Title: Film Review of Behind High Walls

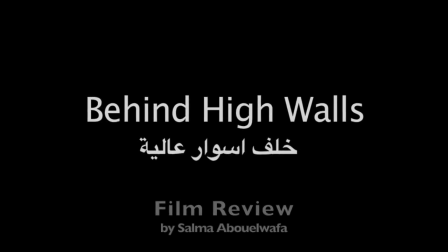Hope is an anchor in which we all continue to live by. We work for the hope of an easier life.
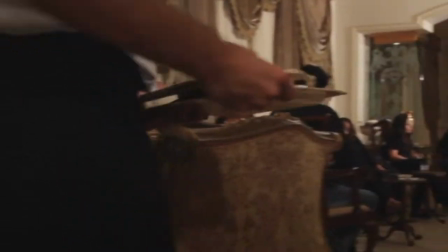We love for the hope of happiness. We change for the hope of forgiveness. And we revolted for the hope of a better future.
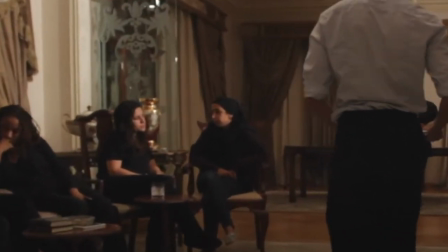And when hope died, every soul scrambled back to the life that was forced upon them. They died along with the revolution.
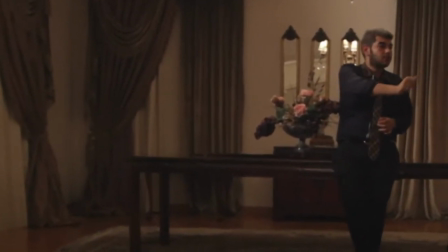And the only difference between them and the martyrs is that they were unfortunate enough to live in its aftermath.
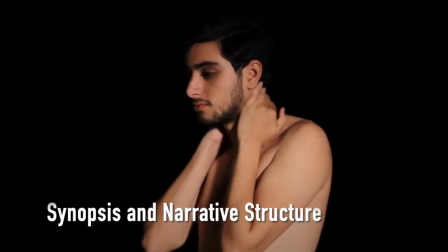Behind High Walls is a short film about a young man, Karim, who dies under unknown circumstances during the post-revolution days.
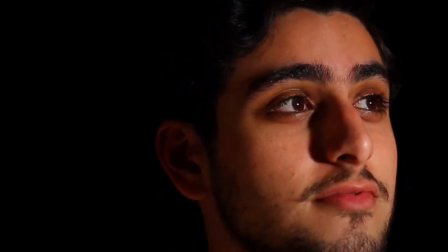Karim talks directly to the audience from beyond the grave, all while taking them through his funeral, or what we can describe as a miniature Egypt.
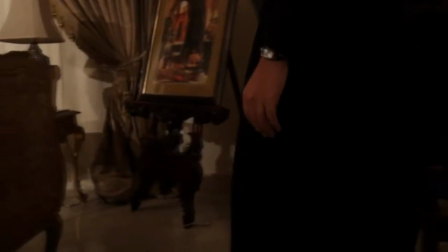Every character or set of characters introduce a sector of the Egyptian society.
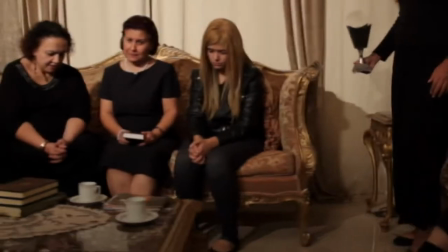People who live among us, and people who are us. The story doesn't follow a linear structure.
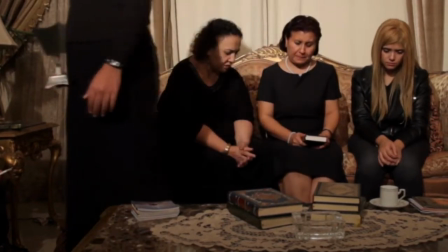The camera focuses on Karim for a bit and then takes us to random scenes of the funeral. And this is where the puppet show comes in.
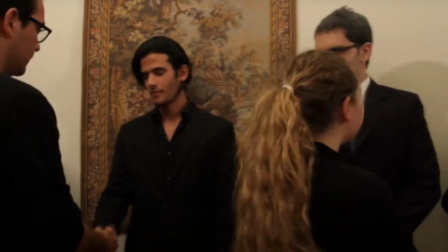Character 1, the hopeless. Those who saw the crippling effects of the revolution. The ones who were hopeless about it because they have seen and lived its failures before.
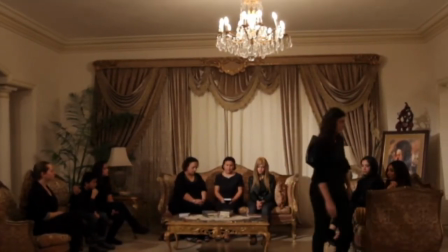Character 2, the aristocrats. Mubarak, military rule, military dictatorship, corruption, bribe, nepotism.
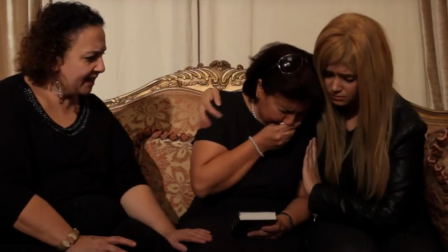They were what they revolted against. They are the sector we wish to push off the high chair, but like a stubborn stain, they still remain, more powerful and cautious than ever.
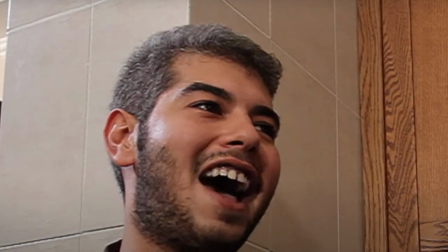Character 3, the spiteful. If eating the rich was a person, it would be them.
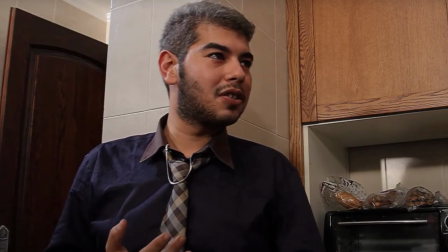But the irony here is that with enough money, they will turn into those who they maliciously hated.
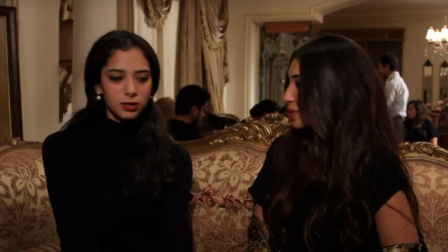Character 4, the rich kids. The ones who live in a self-inflicted bubble, unaware of any form of life below them.
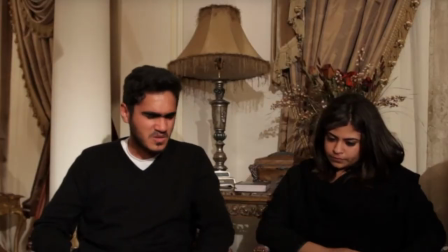Character 5, the young activists. Fighting for a cause they don't really know about.
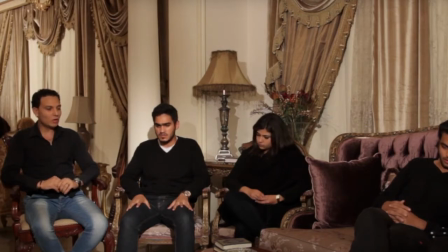Everything is so messed up they don't know where to start. Character 6, the bystanders.
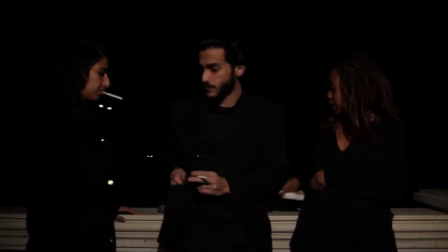Everything is useless, hopeless, unimportant. Everything is too much for them.
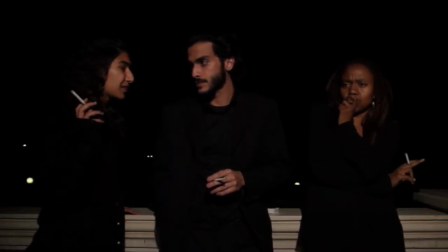If the world would go down in flames, they would happily sit and watch. And finally, character 7, the poor.
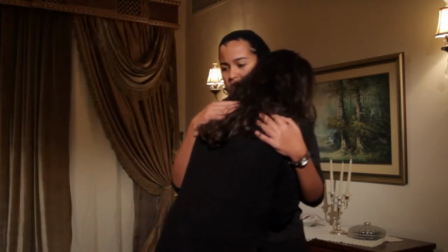And I don't only mean financially, but socially. They are the front line, the victims, the death trolls. They are the first sacrifice in any revolution, and the first targets in its aftermath.
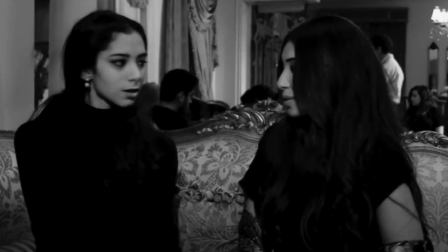Through these characters, the film emphasizes the high walls we build in our society.
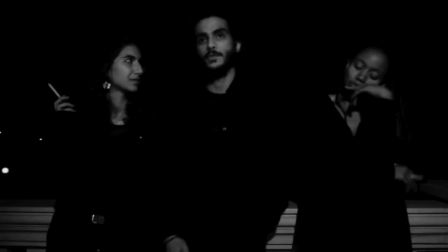We're divided, and too different from each other, each living in their own bubble.
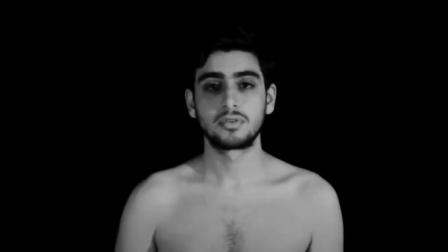Some are too comfortable to leave, and others are forcibly shackled down to it.
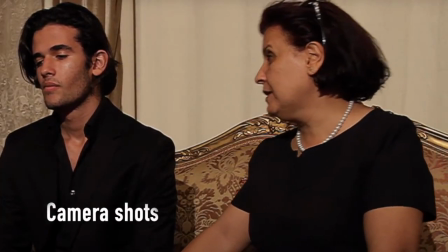The videography followed the storyline, which was divided between reality and what's behind it.
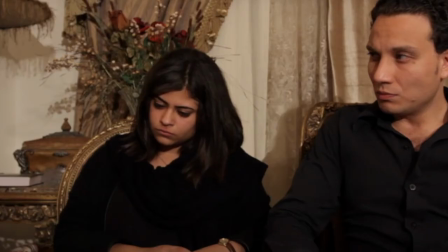The first part is the funeral, where the camera focuses on the attendees and walks around with them and goes from one character to the other.
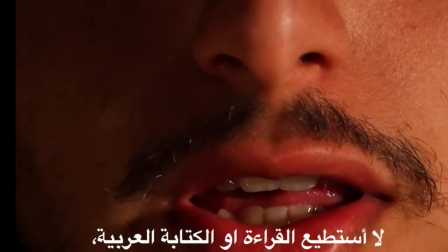The second part is beyond the grave, where Karim talks to us and delivers his monologue.
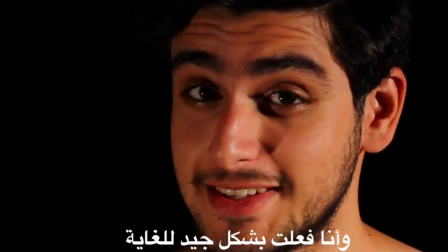The camera shots in this part are either close-ups in important or dramatic scenes, or medium shots where the body language of the character is important.
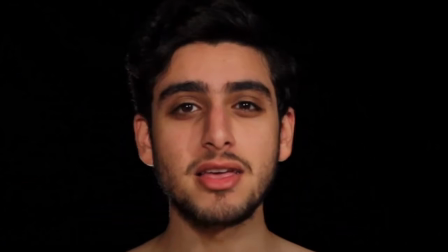The film uses a dramatic soundtrack that is played in the background. It reflects the serious and important message that Karim wants to deliver.
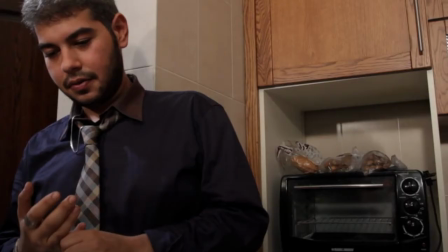The film doesn't have a plot twist or a high climax and resolution. The only thing, in fact, that raises some questions is the cause of Karim's death.
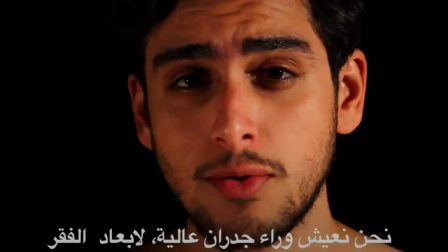And despite it being mentioned a couple of times, the film's message overshadows the question.
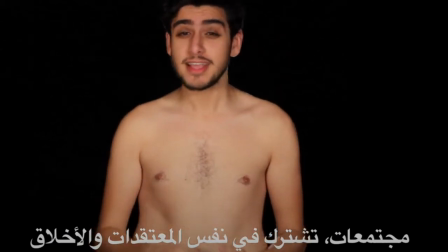And rather than focusing on Karim's physical death, it sheds the light on his buried dreams and hopes.
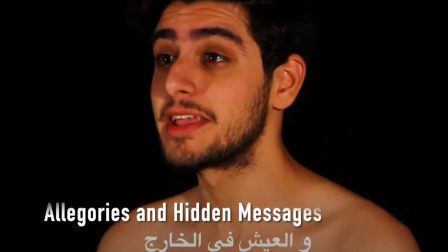The final point I will discuss is the allegories and hidden meanings.
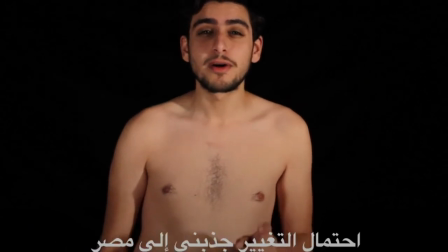In Karim's scenes, we can see him naked and standing in the pitch black background, which symbolizes his death.
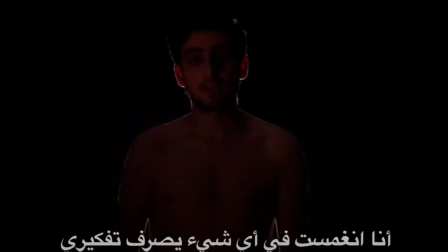This will continue on till the end of the film, where we see water being spilled on him.
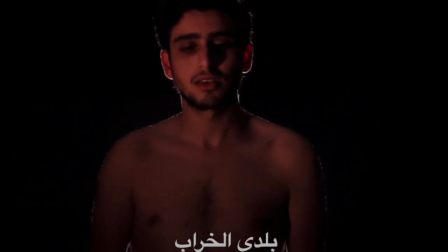The scene represents an Islamic ritual in which the dead are washed before burial.